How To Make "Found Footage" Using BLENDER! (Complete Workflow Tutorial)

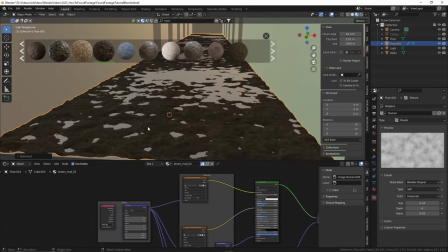495s
Using BlenderKit, I find a nice mud material to apply to it.
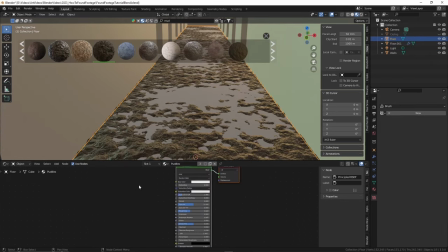499s
Then I make my own puddle material for our original floor to make it look like dank water filling up the holes in the mud.
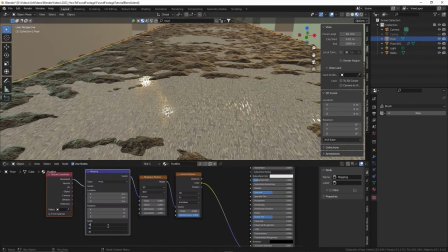505s
I connect a Voronoi texture to the normal map and a Musgrave to the Voronoi's vector slot to give the water a ripply texture.
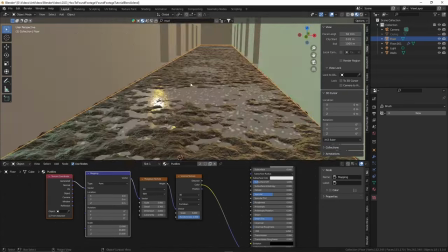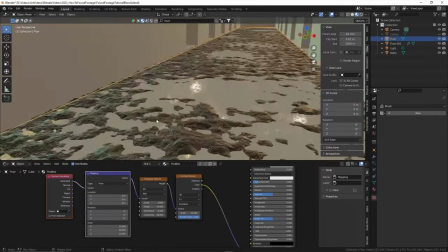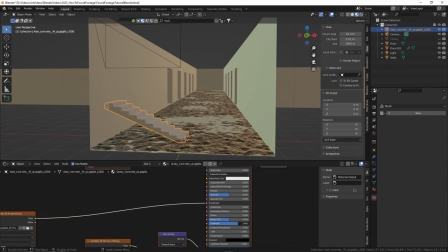523s
Then I import a staircase from Bridge to put at the end of each of my branching off hallways.
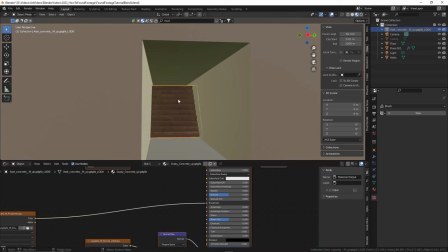528s
So then if the camera passes by them, it'll appear that they go somewhere instead of just having a dead end.
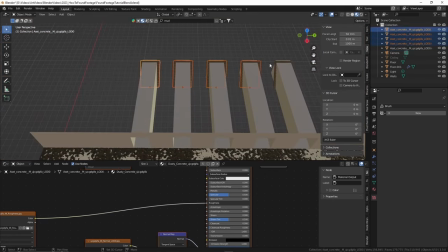533s
We'll also add a fog effect later that helps with this.
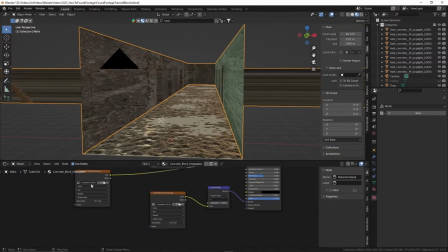539s
Now it's time to texture the walls. I import a cinder block material from Bridge, but it's going to take quite a bit of altering.
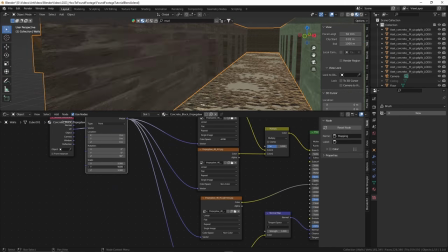545s
When you have a large, complex shape like this and apply a texture to it, you'll most likely have to do some UV work.
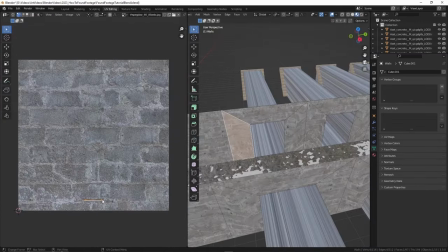551s
The reason for this is after all those loop cuts and other alterations we did in edit mode,
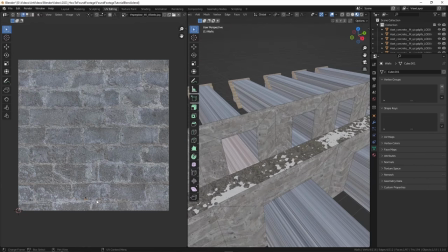556s
this one object now is made up of a bunch of different faces that are all different sizes.
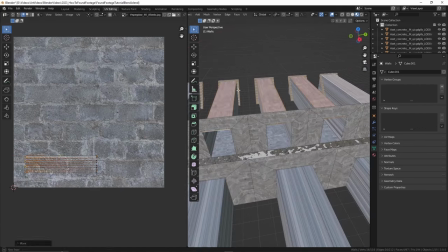561s
And the texture doesn't really know how to apply itself equally to all of these different shapes.
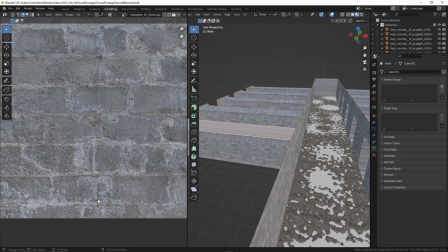565s
So we have to go in and manually stretch out the shapes over top of the texture to make it fit.
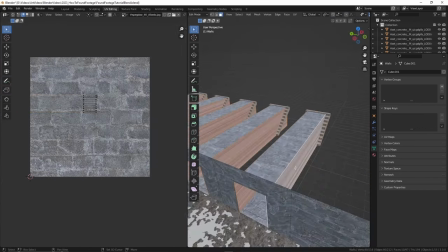571s
Personally, it's a process I've always hated, but it's really not too bad once you get the hang of it, and it's definitely worth the extra 10 minutes that it takes.
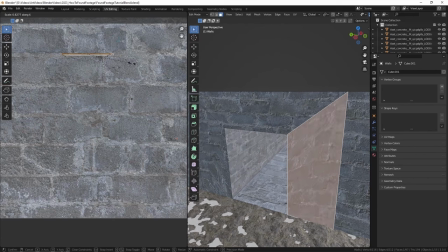578s
You'll also notice that I'm not able to fix these weird trapezoid faces by the doorways, which is a result of my unplanned workflow.
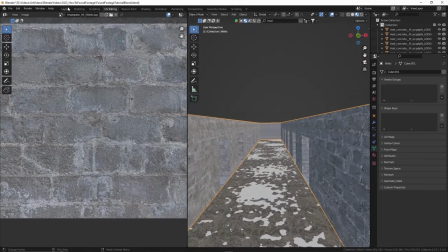585s
Don't worry about this stuff too much though, I just end up going in later and covering up with pillars.
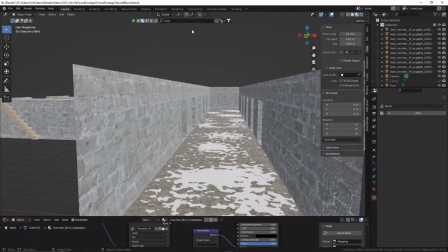590s
It's good to remember that there are always workarounds, so try not to get hung up on one problem. After much work in the UV editing tab, I move on to my ceiling.
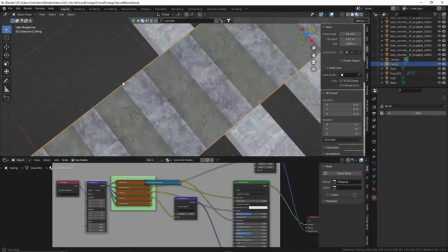597s
I use a material from Blender Kit and rescale it with a texture node.
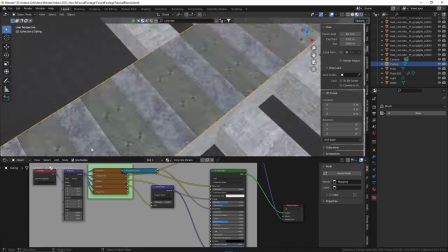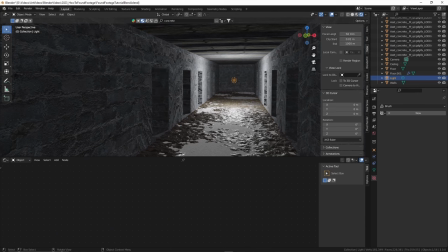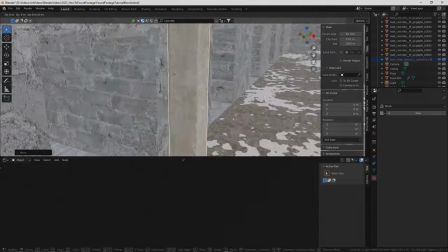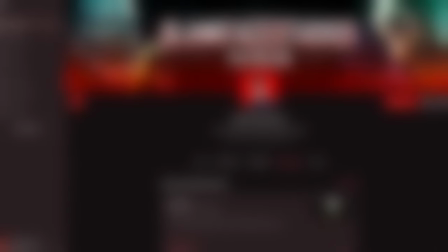619s
Hey guys, I'm here to interrupt the video for just a quick second to announce that I've officially made a Patreon page.
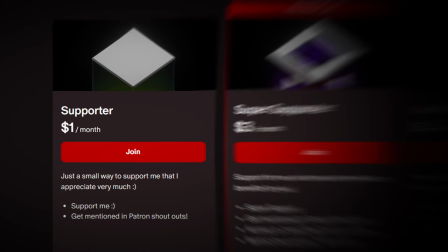625s
For $1 a month, you'd be supporting me and I'll give you a mention at the end of my videos,
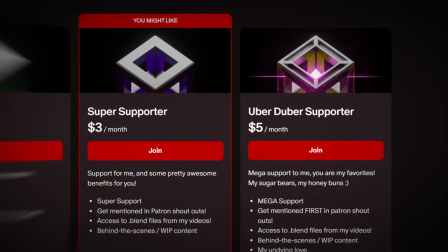629s
but for $3 or $5 a month, you gain access to the Blender files from my videos,
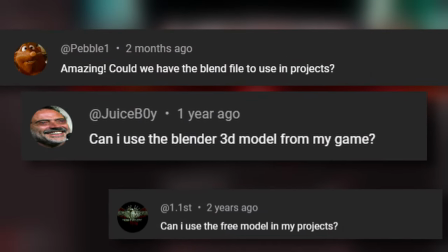634s
including this one. I know a lot of people have asked over the years for access to my files, and so I figured it was about time I put them up somewhere.
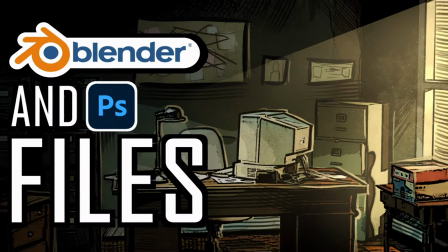641s
Currently, I have my Mech Kit Bash, Zombie Sculpt, and Comic Art Tutorial available, as well as the file from this video that you're watching right now.
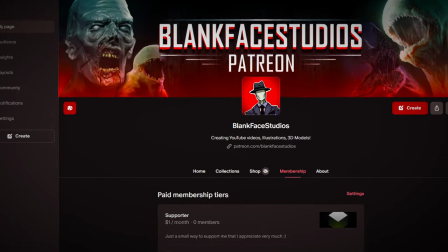651s
Hopefully this proves to be a really useful resource to you guys, and of course it would be a massive support to me too.
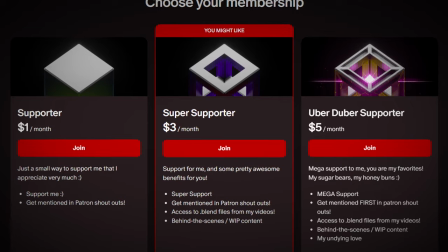656s
So if you want a better inside look at how I make things and access to my models, you can use the link in the description to become a member today. Thank you so much, and now, back to the video.
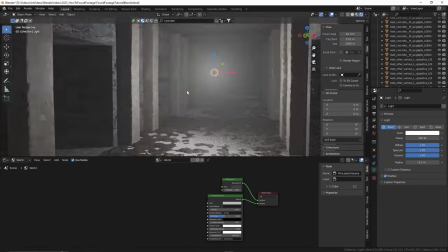670s
Then I add a principled volume to my scene. This adds a fog and really helps add another layer of realism and atmosphere.
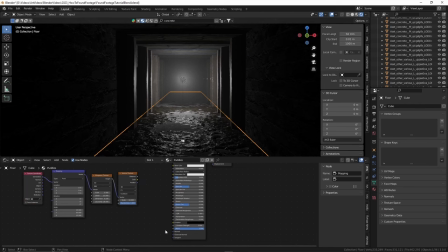677s
I turn my density down to around 0.05, and that seems to give a good effect.
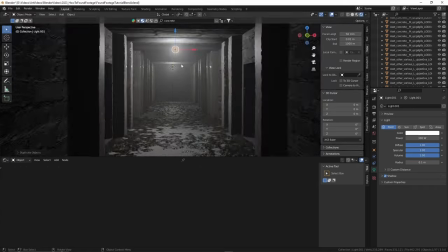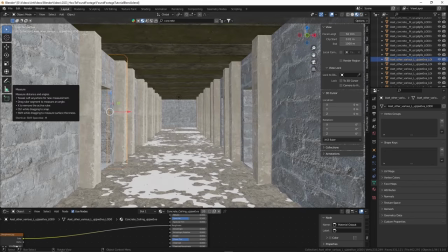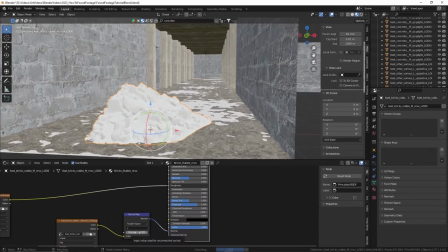693s
You might notice that when I import my bridge objects, they look a little shiny.
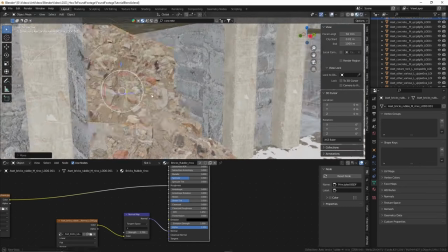698s
I don't know why, but Bridge doesn't really like exporting to Blender. If this happens to you, don't worry, just go into your shader editor and move the node inputs around.
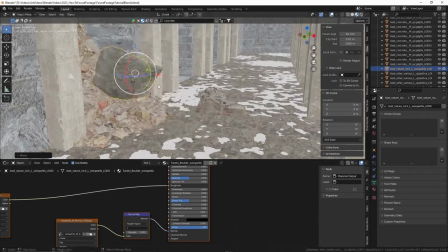706s
I've noticed that it places the roughness and normal textures in the wrong spot and then gives materials a clear coat, so be sure to turn that off as well.